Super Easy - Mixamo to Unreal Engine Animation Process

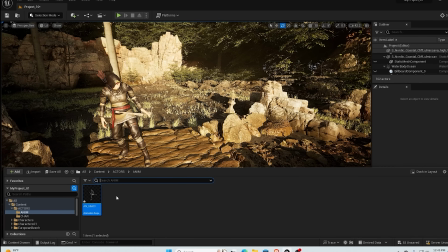735s
What I'm going to do is I'm going to basically remove her,
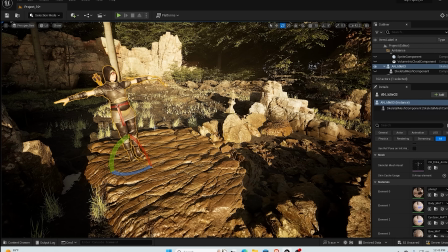741s
force delete, and remove the character out of the scene.
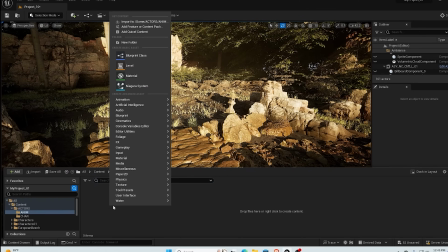748s
And I'm going to try it again.
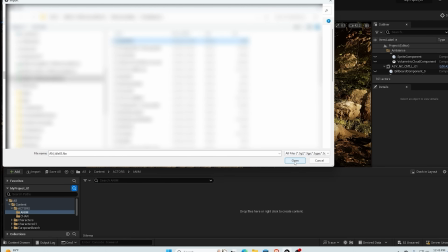749s
So I'm going to import, find the animation, and I'm going to give it a different skeleton now.
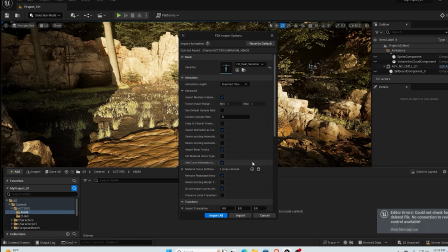758s
Let's go with the SWAT. And yep.
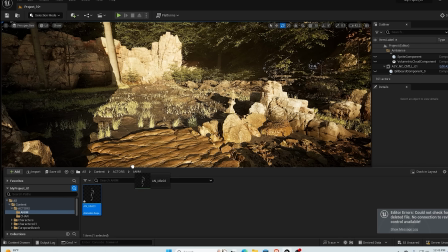765s
He should be here. Now let's bring him across. Okay.
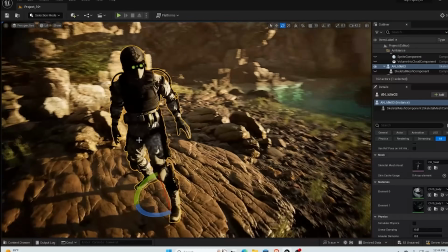772s
All right. Now, I believe he suits the scene much, much better.
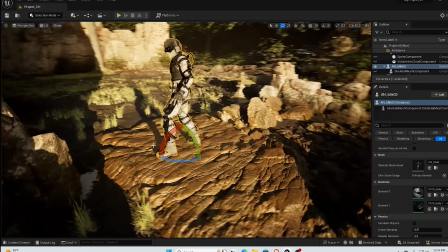779s
Not because of any other reason other than the fact that his face is covered.
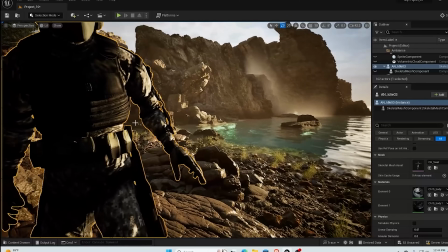784s
His costume and his outfit seems to be of high detail, high resolution.
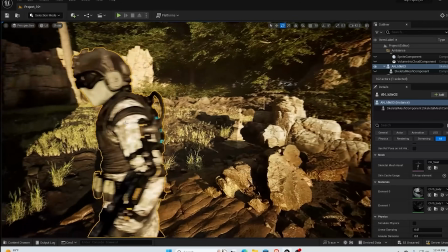790s
So therefore, if you do zoom in and do some close-up camera work, it is convincible.
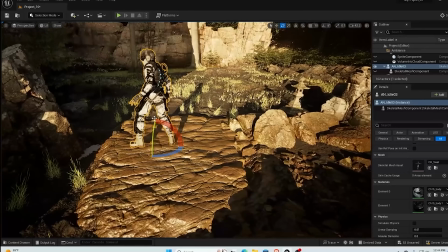798s
You can convince the audience that this is actually more real than not.
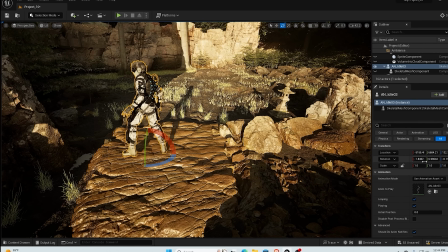803s
So now notice that he's facing the wrong way. So you can adjust that by simply going ahead and selecting zero for panning up and down, green, zero, and minus 90 so that he's facing forward.
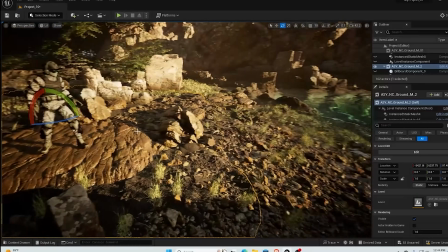821s
Good. So there we have it. Now, I don't want to place him dead bang in the middle.
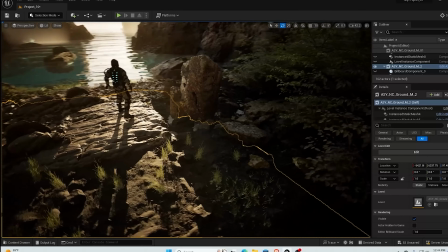828s
It looks a little bit rehearsed. So what I'll do is I'll move him a little bit
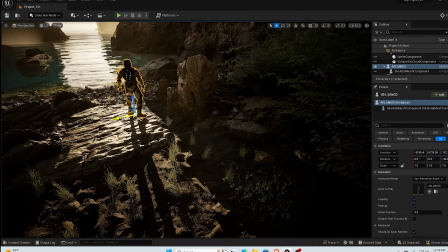835s
here to the side, right? Let me go ahead
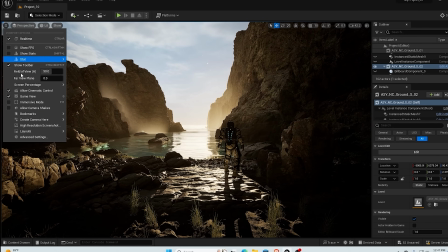848s
and capture a high-resolution screenshot.
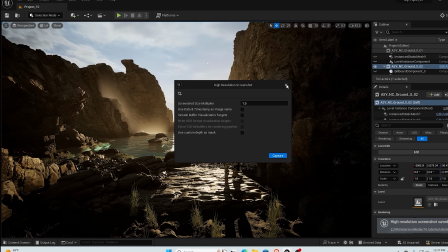852s
So if you want to do that, let me do that once more and a little bit slower.
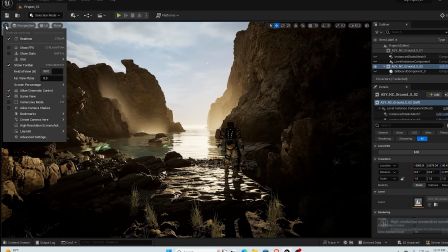856s
Just go here to the burger menu item icon, to scroll all the way down,
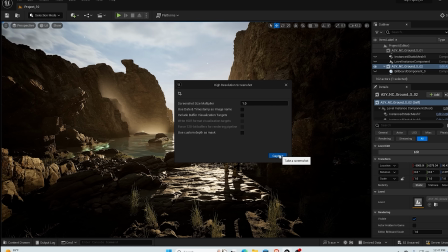862s
go to high resolution screenshot, and it will screenshot whatever is on that particular scene.
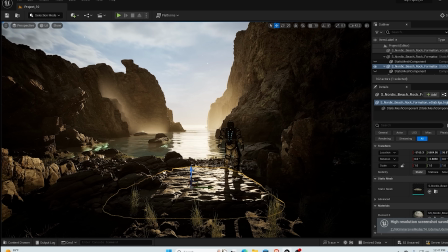868s
Now, these items here, these grids, if you want to get rid of them,
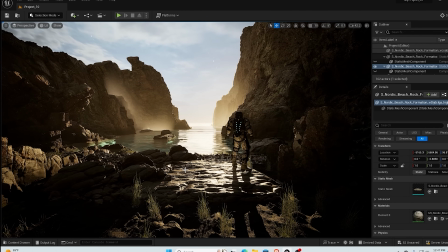871s
just go ahead and click G. So if you click G, the letter G on your keyboard, they all go away,
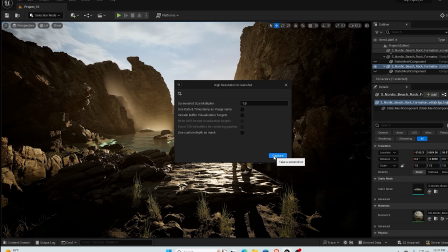879s
and now you can have a clean screenshot. So let me remove that.
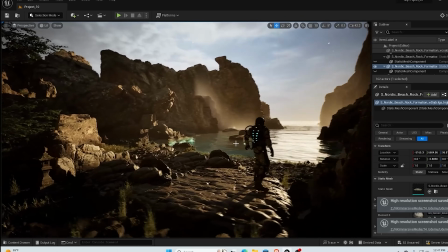885s
Let me do one from a different angle.
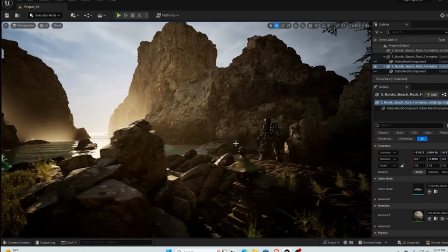890s
like so, with a lantern.
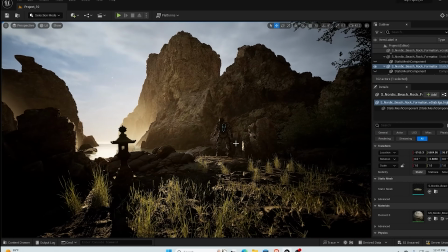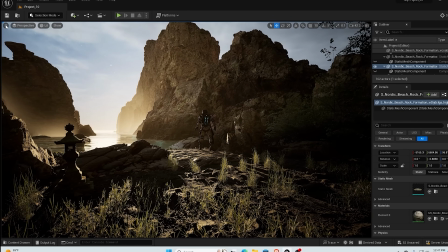901s
Yeah, that will work.
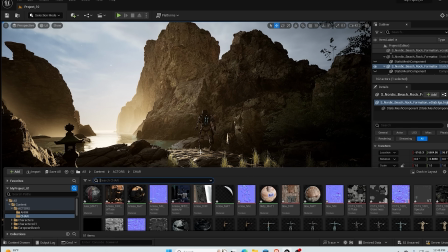906s
And now we are going to
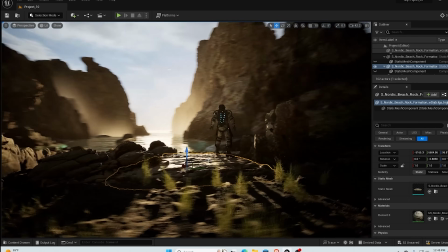914s
press play.
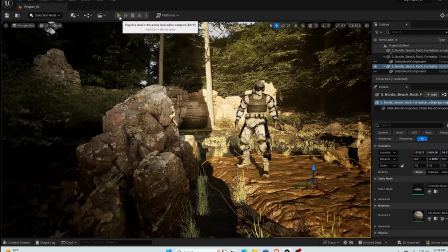918s
So we go up here and hit play.
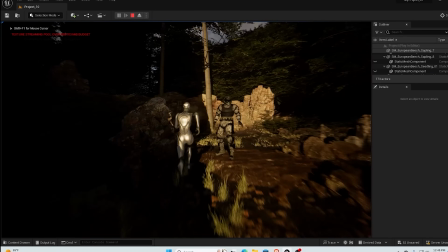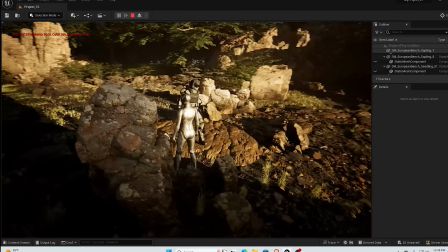927s
Notice how now he's breathing in and out.
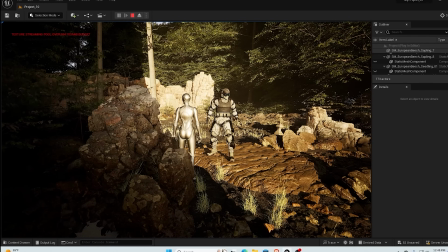931s
See, now you could place that on a loop, and therefore that's not going to impact your scene, your cinema scene. All right, guys. Well, that's it for now.
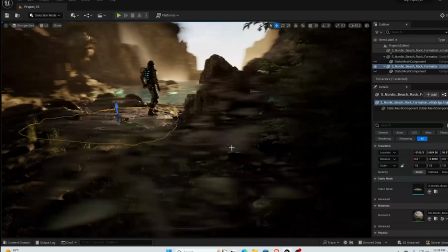943s
And I'll see you in the next session, where we're going to start creating some sequences and scenes.
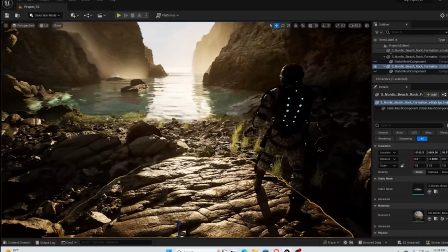949s
And we're going to then basically move from there to a post-production phase,
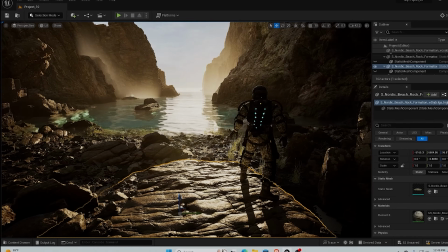954s
where we're going to basically edit it and put it in a scene.